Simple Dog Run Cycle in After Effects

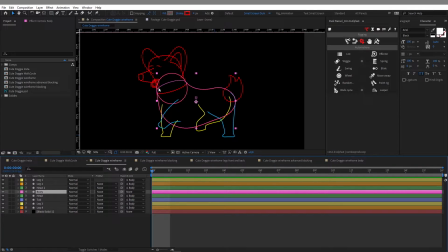(3:33)
So when it comes to the other parts of the body, the head is perfectly aligned here in my design and I created this ellipse in my shapes and basically I used the center of the ellipse for my anchor point for the layer that contains the head and you can see the head is
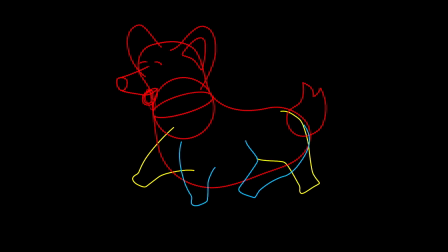(3:50)
moving with a little offset as well as the tail and the ears and that's the way you create more lively animations and the reason why you
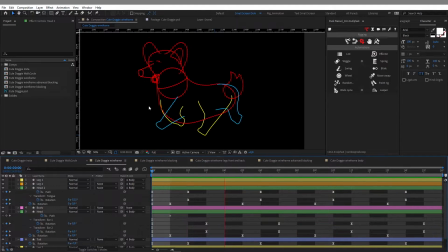(4:00)
want to create this offset and the animation of the other parts of the body like the head and the tail it's because these parts are moving as a consequence of the main motion as the body goes up and down the head is going to move with a little offset now let's go back to the main
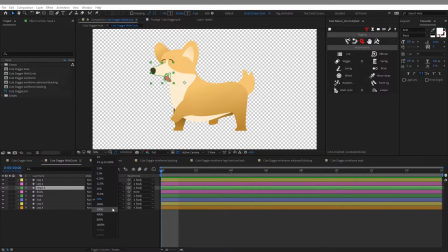(4:19)
composition here okay so now let's have a closer look at
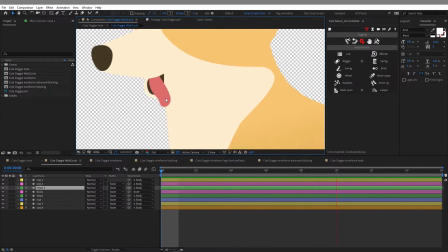(4:24)
the head and here the animation of the tongue so again i'm following the same rule making the animation with a little offset from the main motion to make it more lively.
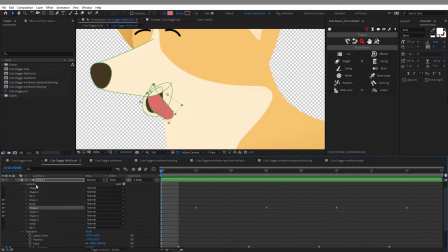(4:35)
So I have multiple groups and you should really think to rename all the groups. Inside each groups I have different properties and here I animated the path property of my shape
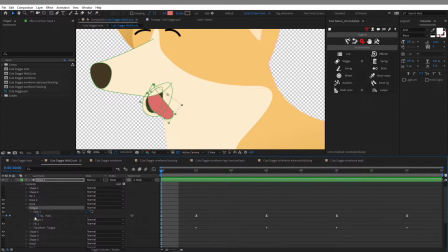(4:48)
and in each group comes transform properties and inside the transform properties of this group I animated the rotation. So what is really cool when you have multiple groups in one shape layer is that for each group you can move the anchor point.
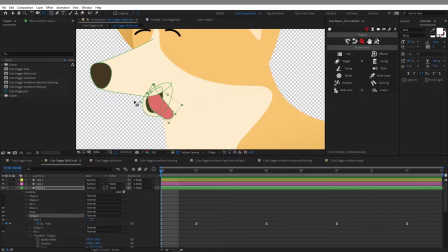(5:06)
So here I just use the pan behind tool or Y on your keyboard and I can come here and click on the anchor point of my group and move it around. So now this way when I'm going to come down and animate the rotation property of this group,
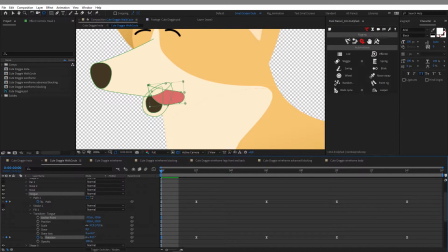(5:23)
only this group will rotate around this anchor point in my shape layer.
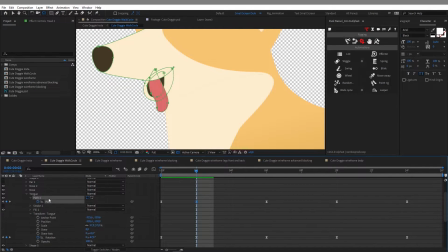(5:29)
So that's very powerful to animate shape layers in After Effects and here I just animated the shape of the tongue to make it bend along with the rotation.